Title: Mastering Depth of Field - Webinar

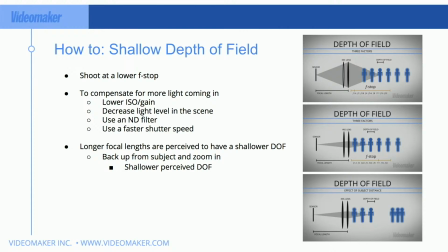(31:42)
And what it does is it brings your background closer to the subject so that the background, which is further away from your subject, is pulled closer. So it looks like it's shallower depth of field. But really all it is bringing the further away background to look closer to your subject.
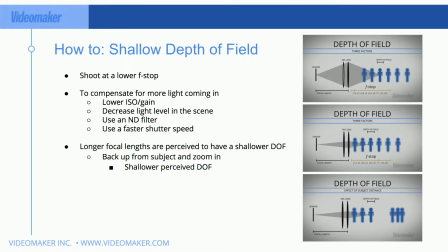(31:58)
This is how they get the beautiful giant sun or moon on the horizon. The curvature of the Earth does this, does space compression for us. This is also, using a telephoto lens, which is a longer throw lens, a zoom lens that's,
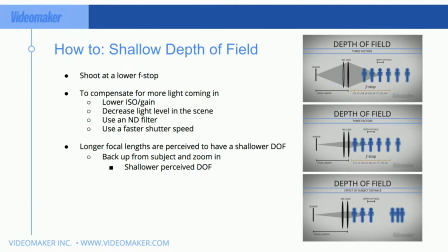(32:15)
70 millimeters or greater, that it will bring your background and bring it closer to your foreground.
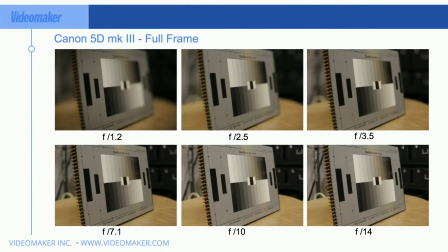(32:24)
So here's what your F numbers will do, right? So this is on a full frame camera shooting at 50 millimeters. We have f1.2, and you can see there, like, there's hardly anything in focus. The sharpest focus is just that line at the beginning of the chart. That's it. And that's the focal point for all of these, right?
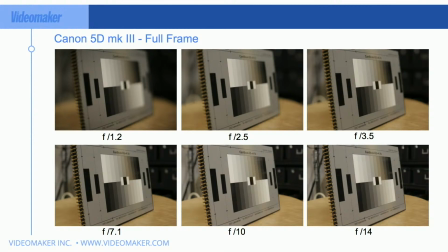(32:43)
So we have the focus right there, and all that's changed is the ISO and the shutter speed, or I'm sorry, the ISO and the aperture to get these. So then we go up to f2.5, not likely. Most people shoot f2.8 just because that's like the maximum aperture on a lot of lenses, especially zoom lenses, on fast zoom lenses.
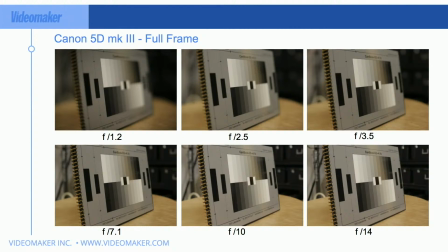(33:02)
Fast, I mean ones with low F numbers. And still there, not a lot in focus. Maybe the first white block there, white and black block, but not a whole lot more. You can kind of make out lines, but everything's definitely all sorts of blurry. And look at the background on both those shots. If you look at those compared to the F14.
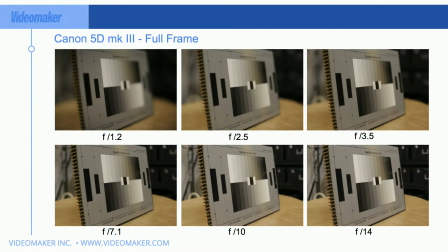(33:19)
So at the, even all of those top line images, if you look down to F14, I'm going to tell you, because you might not know what it is. There's a stand there with a black stick kind of going horizontally or diagonally there. And then you kind of see a top of a ladder. The little white loop there is a ladder.
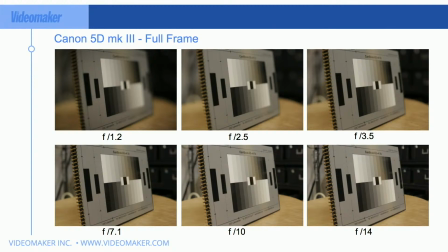(33:38)
You can tell what that is at F14. You can kind of make it out at F10 and F7.1. But if you go to 3.5 there, oh man, I don't really know what that is. It's just blurry. And definitely by 1.2, it's blurry. So if you keep on moving in, 3.5 looks pretty good.
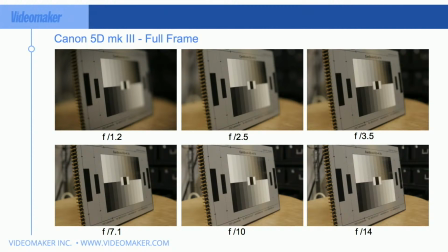(33:54)
You have a few of those bars. Likely you have a few inches of focus, focal length. Whereas by F7.1, you can see that you probably have a foot or more focus, and then it just keeps on growing as you go from there.
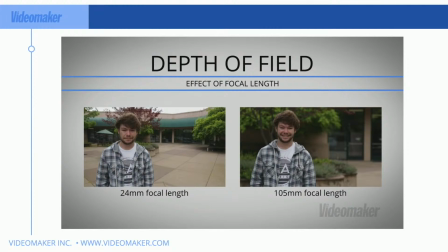(34:15)
Deep depth of field. So this is what I was talking about with space compression. So the effect of focal length, these are both shot at the same exposure at the same F number, but one is shot at with a wide angle.
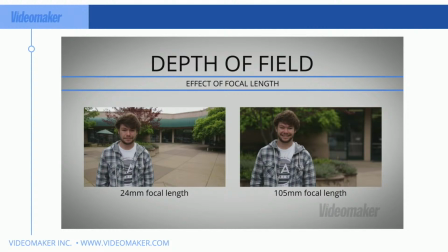(34:28)
And so the framing is the same here, but where the camera is in relation to the subject is different. So the 24 millimeter, he's probably only an arm's length away from the guy. And this is at the old Videomaker headquarters here. And this was the patio that was out front of the building.
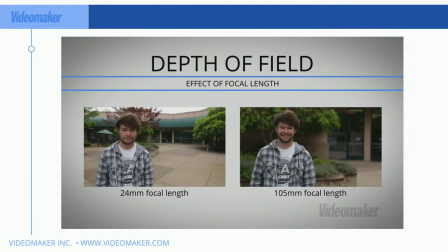(34:47)
And you can see there's all sorts of things. You can see that umbrella in the background. You can kind of see there's kind of some planter boxes and whatnot. But then if you move over to 105 millimeter, wow, how are those the same exposure? They just don't look it. Well, it brings the background and makes it seem a lot closer.
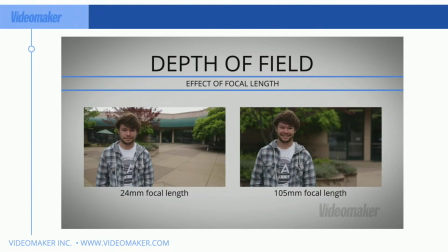(35:03)
So not only are you seeing a lot less of the background, but you're also getting a perceived shallower depth of field. And a lot of people get this wrong because this is kind of a trick you might used to do with a camcorder that makes it very difficult to get a shallow depth of field,
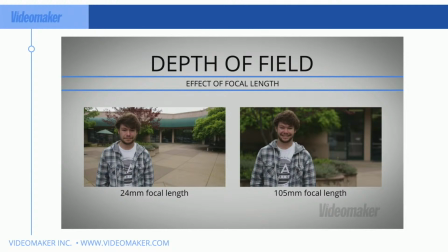(35:17)
is you do the back away from your subject and zoom in. So I've shot something where I've been like 150 feet away from my subject. And of course, what that makes it do is the camera movements become very difficult. But if this was a static shot, this would be a far better shot on the right than on the left.
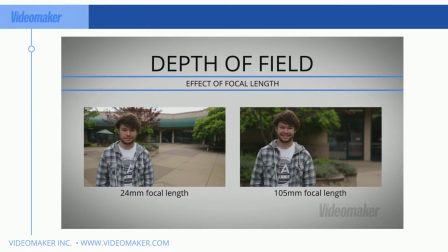(35:33)
Whereas he looks like he's a little hunched over. All that stuff comes from that wider field of view.
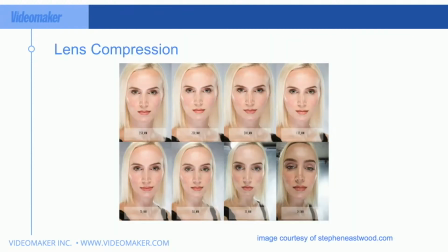(35:41)
All right. So here's another example of what lens compression can do.
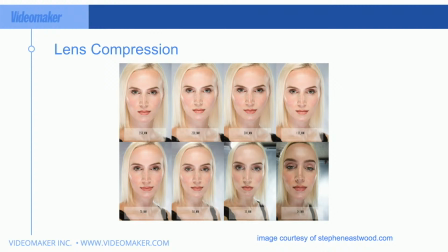(35:48)
And I think this is a really good example of what it can do to the face. A lot of people, I've shot a lot of people that, I haven't shot with the camera, a lot of people doing interviews or whatever, but that the person that I'm shooting is actually the client, right?
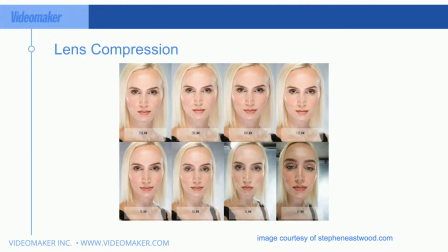(36:05)
So I'm doing an interview of them about their business or whatever it is, but they're paying the bill. So I have to make sure that they look good. I mean, that's a really important thing. If you're a DP for a director and the director's starring in the film, make sure he looks good. If you want more work, don't kick a gift horse in the mouth, make them look good.
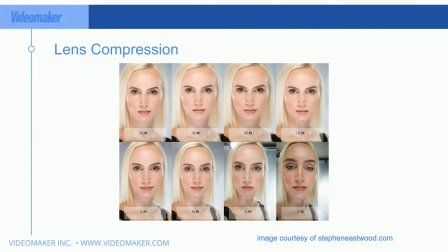(36:23)
So in this case, you can see that at 24 millimeter, her forehead is big, her nose is big, her lips look big. Not only that, but you can see the background. You can kind of see the ceiling, you can see the background of the shot. But if you go all the way to 350 millimeter, man, all those things, her nose, her forehead, start looking more flat.
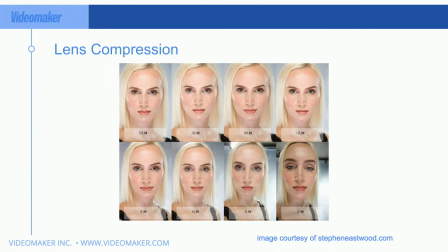(36:40)
And so if you are shooting someone that's a little larger or has larger features, sometimes shooting more telephoto will, not sometimes, shooting telephoto will help you. But what it does is it means you're backing away from your subject and zooming in. So communication can become more difficult. And so, you know, having an answer for that.
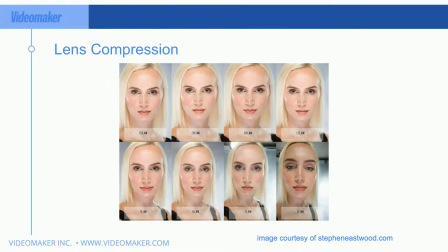(36:57)
I've had times where I had a walkie-talkie and I had my assistant laying on the ground, able to talk and say action to the subject because the camera was actually so far away. So, you know, if you think you're going to need to do this, just plan accordingly.
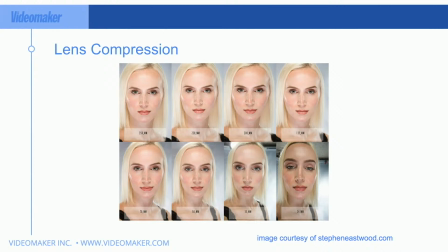(37:13)
But you can see this is just, it's a really great example of what space compression is going to do to your subject. This is why when shooting portraits, portrait photographers use a telephoto lens, because it's almost always more flattering on the face and subject and their features.
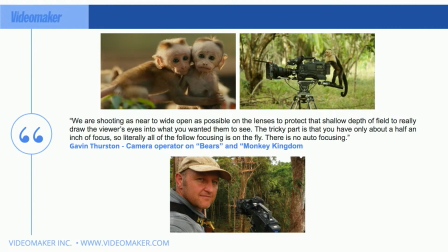(37:33)
So here's a quote from Gavin Thurston, the operator on Bears and Monkey Kingdom. This is shooting a documentary of wild animals, right? So we were shooting as near to wide open, meaning the lowest F number they have as possible on these lenses to protect the shallow depth of field,
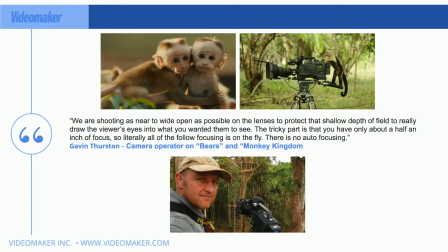(37:51)
to really draw the viewer's eyes into what you wanted them to see. The tricky part was that you're only about half an inch of focus. So literally all the follow focusing is on the fly. There's no auto focusing. And this is true for a lot of cinema lenses and professional lenses, that the autofocus is just not there.
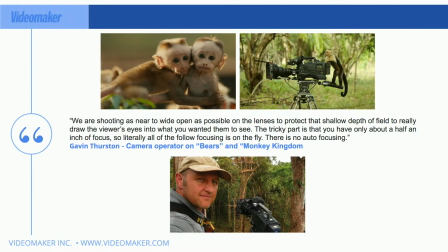(38:10)
You don't even have it to use. So being careful there. And so really, if you want these beautiful shots, I mean, look at the shot of the monkey with the camera is awesome. That's like super Instagram right there, right? But the two cute little monkeys next to each other, like, it's just, one, it feels intimate because the shallow depth of field, which makes them feel like they're together.
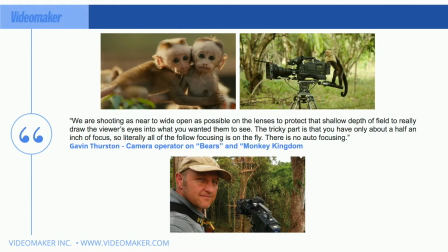(38:29)
This looks like maybe a siblings or a father and son, or maybe they're two females. I have no idea. These are just monkeys to me. But that they, that it really captures that shot. There's something green in this shot, but it's not important. And so that's really what he was trying to do here.
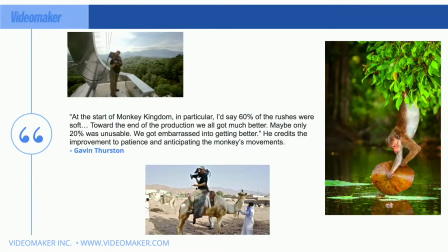(38:47)
So on his next quote, he says, at the start of Monkey Kingdom in particular, I'd say 60% of the rushes were soft. So rushes is just pulling the focus. So trying to find that focus point, and that 60% of their shots were not usable.
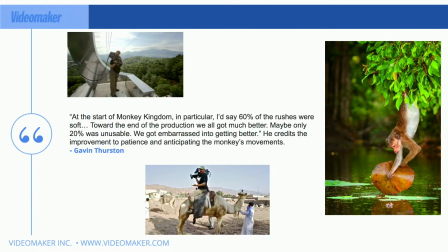(39:00)
Towards the end of the production, we got much better. Maybe only 20% was unusable. We got embarrassed into getting better. He credits the improvement to patience and anticipating the monkey's movements. And that absolutely is super helpful. I shot, I don't know if you ever heard of a thing called a blob. It's like a big giant pillow full of air.
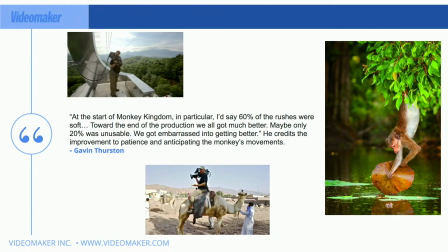(39:19)
They put it on water, and someone sits on one side of it and another person jumps from a high area and lands on it, and then shoots the other person up in the air. I, with a waterproof camera, was with a life jacket on so I could float in the water, was anticipating trying to shoot these people coming off of the blob.
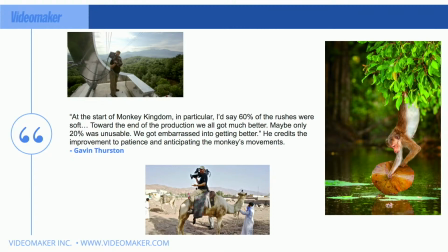(39:37)
And really, depending on the weight difference between the subject and the person that was jumping onto the blob, meant the velocity they were coming off the pillow was greater. So I really had to figure out and anticipate that speed to really be able to get my shots. And you totally do.